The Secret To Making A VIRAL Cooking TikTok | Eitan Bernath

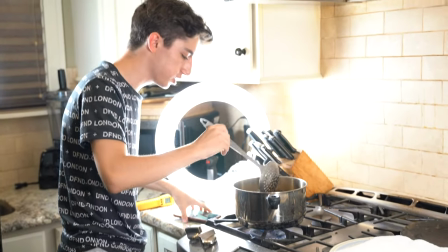3:45 all right now that's frying so we have about 45 seconds to let this fry so we obviously don't want all the ice cream to leak out so now we'll try to get some other
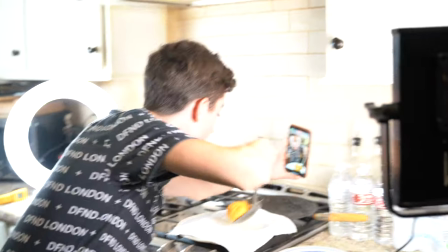3:53 shots maybe it frying like this and drain on paper towel for happy i remember we'll make that work all
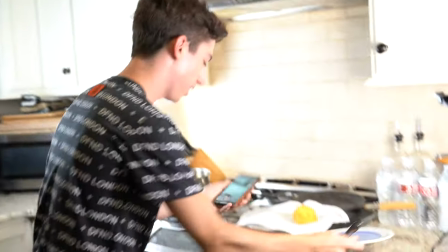4:01 right i was pretty rushed now um i have my ice cream over here so i have this one here i'm gonna get the other close-up
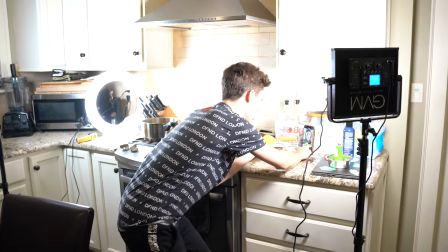4:07 shots that i need after let me set this up looks good all right let's try to hide the melted ice cream.
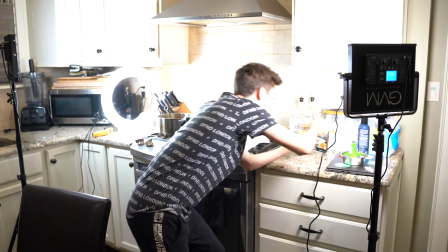4:13 Give it a try.
All right. Got those shots. Now the shots I still need are the close-up shots. I kind of got the nice wide shots. I'm now going to fry it again, this time focusing on getting that nice shot of dipping into the ice cream and also half the fried pretty far.
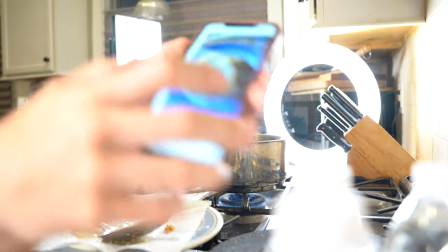4:32 I think I got it. All right, let's check my phone. Did I get the shot?
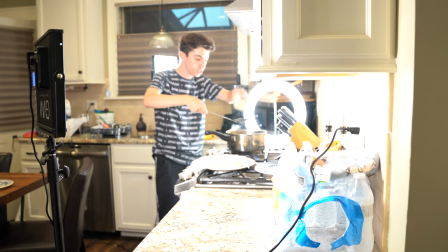4:39 All right, I think that counts. Got the shot. All right, now I'm working on the shot that makes every video that goes viral go viral,
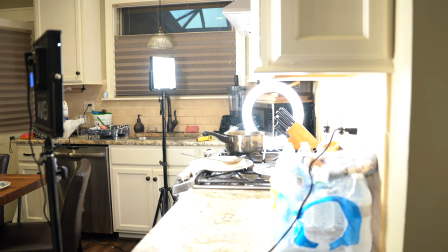4:47 which is where I do the intro, where I throw something behind my back. So I got the ice cream frying it over here.
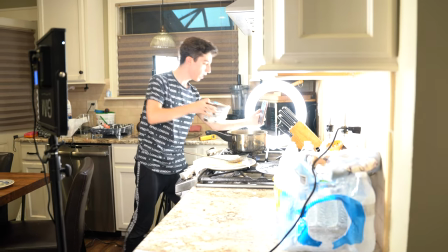4:56 Got a thing of ice cream over here. We got that frying. It is almost done already. I'm going to throw this behind my back and then pick up the deep fried ice cream.
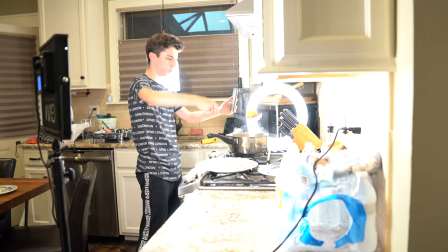5:05 All right, that looks good.
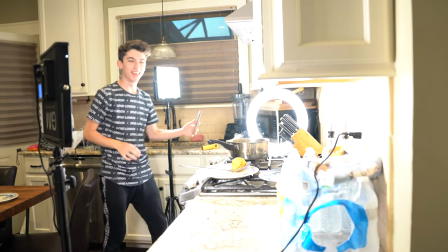5:06 Are you guys ready for the masterpiece that is putting together one of these TikTok intros?
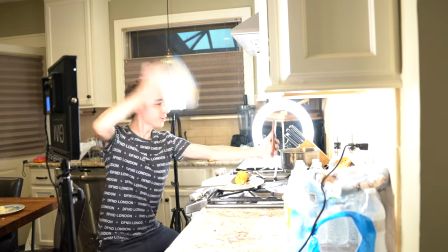5:15 Looks like there's nothing behind me that could break.
Are you done already? Boring ice cream. Now, we make deep fried ice cream.
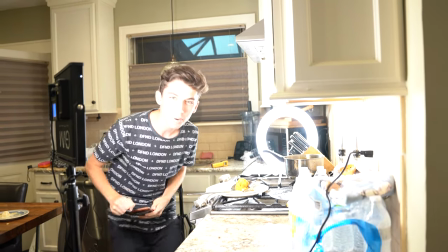5:22 And that's the shot. That is how you get the money shot. The perfect way to catch people's attention in a TikTok video. All right, I'm now in my room and it is now time to edit the video. Let me show you how I edit my TikToks.
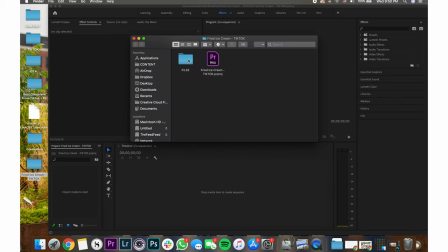5:33 All right, so I edit my TikToks in Adobe Premiere Pro. I drag in all the files that I airdrop from my phone to my computer onto the timeline to take a little bit to load.
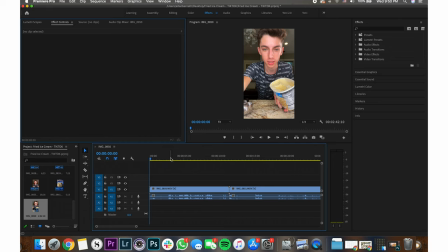5:43 And then I just start going in and selecting just the parts that are the good video. So there's obviously a lot of time before and after I just go through, try to find the part where I start. And the exact moment I start is I cut it and delete everything before go to the end of that clip and then delete everything after.
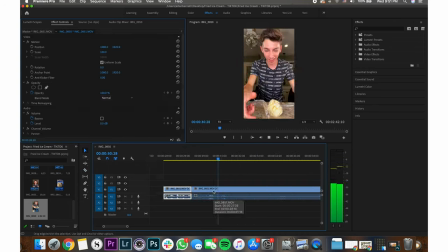6:01 And I just then repeat that with the rest of the clips to go through all of them delete it this part is just called cutting literally we're just cutting it to find all the good parts which are just what you want in the video you're not doing any styling again or anything like that i then go in and delete the little little little bits of footage at the ends so that then i can make sure that it's
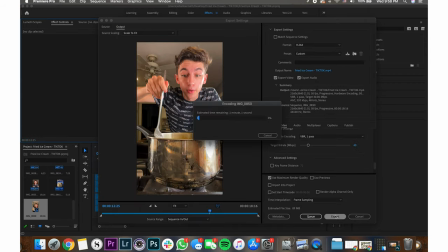6:21 super short exactly what i need time wise because tiktoks need to be so short and then i go in make sure the video is in the correct order export and watch the video to check that it's good there you go that is how i make my tiktoks Here is the final video.
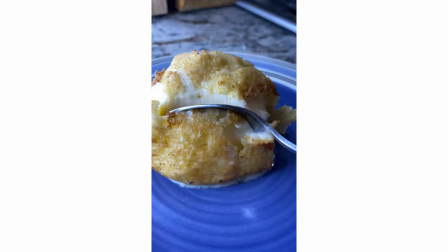6:34 Are you still doing boring ice cream? No, we make deep fried ice cream. Ice cream onto the plastic wrap.
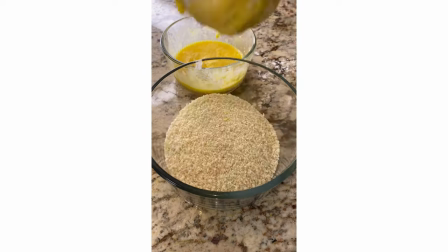6:39 Roll it up. Freeze. Coat in flour. Into some egg. Breadcrumbs. Cover in plastic wrap. Deep fry until golden brown.
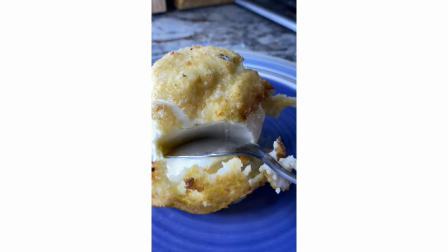6:45 And drain out a paper towel. Give it a try. Mmm.
All right, I'm really happy how it came out. I cannot wait to see how it performs on the app. If you're not already following me on TikTok, definitely follow me at Eitan and on Instagram at Eitan. And if you haven't already, be sure to hit the big red subscribe button down below so you'll be the first to know when I post new videos. And text me 201-822-9203 to join the text gang and if you haven't already be sure to click the bigger subscriber It's big it's red It's free to click so you'll be the first to know when I post new videos And if you haven't already be sure to comment down below what other videos would you like to see from me in the future? And hit that like button if you're watching. Bye